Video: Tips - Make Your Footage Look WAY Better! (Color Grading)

What is up, slackers? Welcome to another tips video. Today we're going to be talking about color grading. Color grading is one of those fantastic tools that you can use in post-production that can help either spice up your already awesome footage or kind of bring back some of the footage that you might have messed up while filming. So let's roll the intro and get right into it.
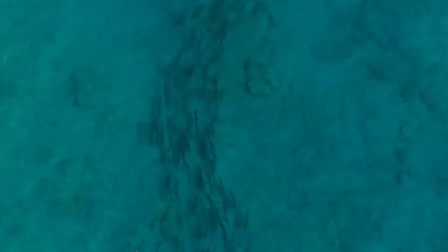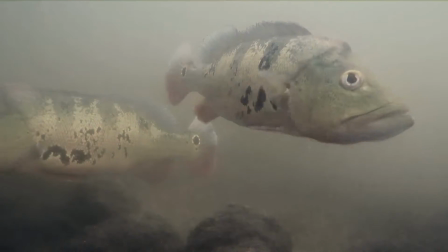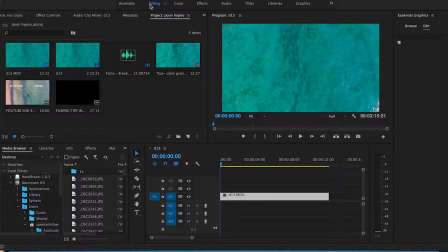[0:36]
Alright, so as you can see here, we are in Adobe Premiere Pro. Now I'm going to preface this a little bit. You don't have to have Adobe Premiere Pro in order to do this stuff. There's plenty of other software that enable you to do it, even if it's just something as little as iMovie that's on every Apple iPhone out there.
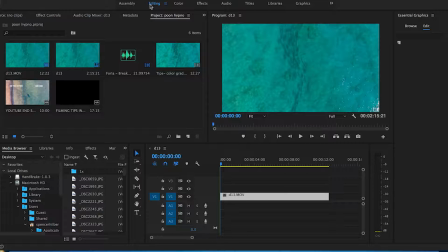[0:53]
It's just a simple click of the magic wand and it's going to adjust it for you, which sometimes is better than what you can try to figure out on your own, and it's a lot faster. However, we are in Adobe Premiere Pro, so as you can see in our editing bin, I do have a clip already lined up. I have the sequence here.
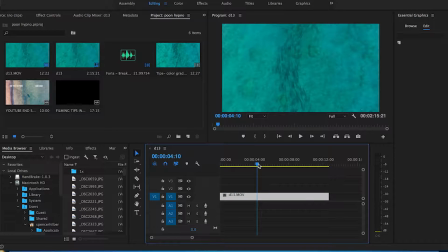[1:08]
It is going to be a drone shot taken a couple months ago out while I was actually searching for sharks, and I came across a pod of tarpon here. So you can see it there, and it ends about 12 seconds later. So what I am going to do is I'm going to go to the color tab. That'll open up, and here on the right hand side I have all of our basic correction stuff, exposure, contrast, highlight, shadows, etc.
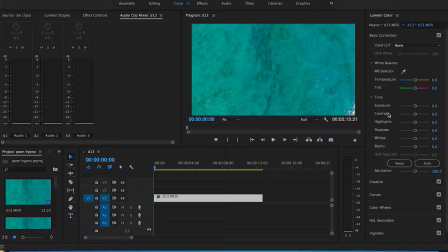[1:34]
The first thing I'm going to change to try and really make this clip pop is the contrast. So when you're filming on some of these drones, they don't really give you the option to play with the settings too much, or if they do, that's not really going to benefit you all that much. So the first thing, like I said, I'm going to change is the contrast.
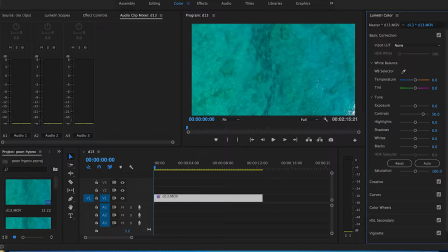[1:52]
I'm going to bump that up to 50 to really make those tarpon pop from the bottom of the seafloor there. Just gives them some definition, makes them a lot easier to see. The next thing I'm going to change is the shadows. I'm going to drop that down 30, just helps bring out some of that contrast more so.
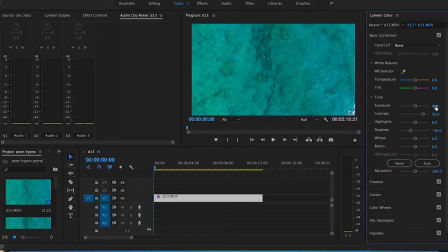[2:10]
And then the last thing, since both of those kind of dimmed my footage, I'm going to up the exposure just a little bit. Kind of brighten it back up, but still maintaining that great contrast you see there. So really that's all there is to color grading. It's just kind of fiddling around with the numbers over here until you get that look that you're looking for. Part of color grading is conveying a story that you're trying to tell. So if you're looking for something very dramatic, a cinematic shot, increasing the contrast, lowering those shadows is what you're going to look for. If you're looking for a nice bright bubbly thing, then maybe up that exposure a little bit depending on the kind of footage that you're looking at.
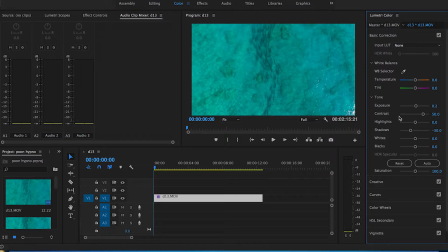[2:49]
And make it just have color grading tell the story for you. Now, if you did want to do more than that, there are some filters that you can add to it, but a lot of times they seem just a little too much.
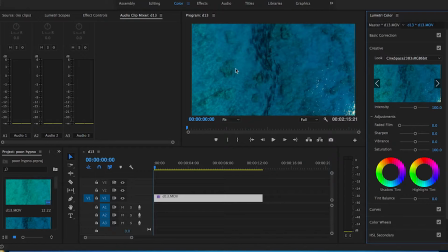[3:02]
They completely changed everything that doesn't even look like the same shot. So just bring it back. Sometimes you know what's best for your footage. Now, one thing I am going to do is go to the effects tab to kind of show you a little bit of the before and after.
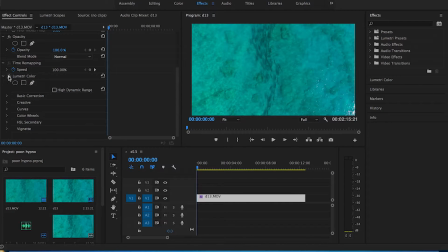[3:18]
So if I go on the left hand side, lumetri color, if I take that away, you can see that's what we started with there. It's very kind of almost has like a haze to it. So once we bring all that color back, it looks fantastic. Now if you really wanted to make it to make it pop even more, we could up the saturation just a little bit, but you don't want it to look cartoonish. Maybe add a little 10 to that.
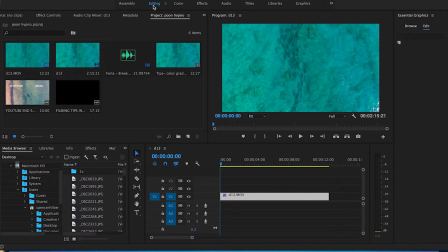[3:43]
So our total saturation is 110. So I'm just going to add a little music to it, and then you'll see the final product here.
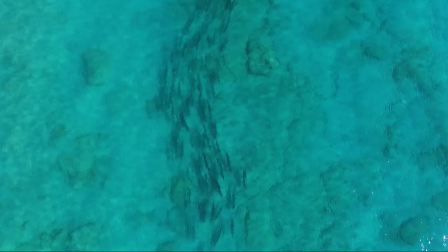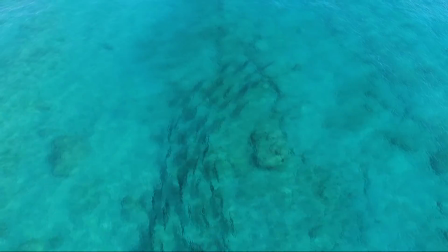So hopefully this video on color grading helped you guys. And like I said earlier, it doesn't have to be within Adobe Premiere.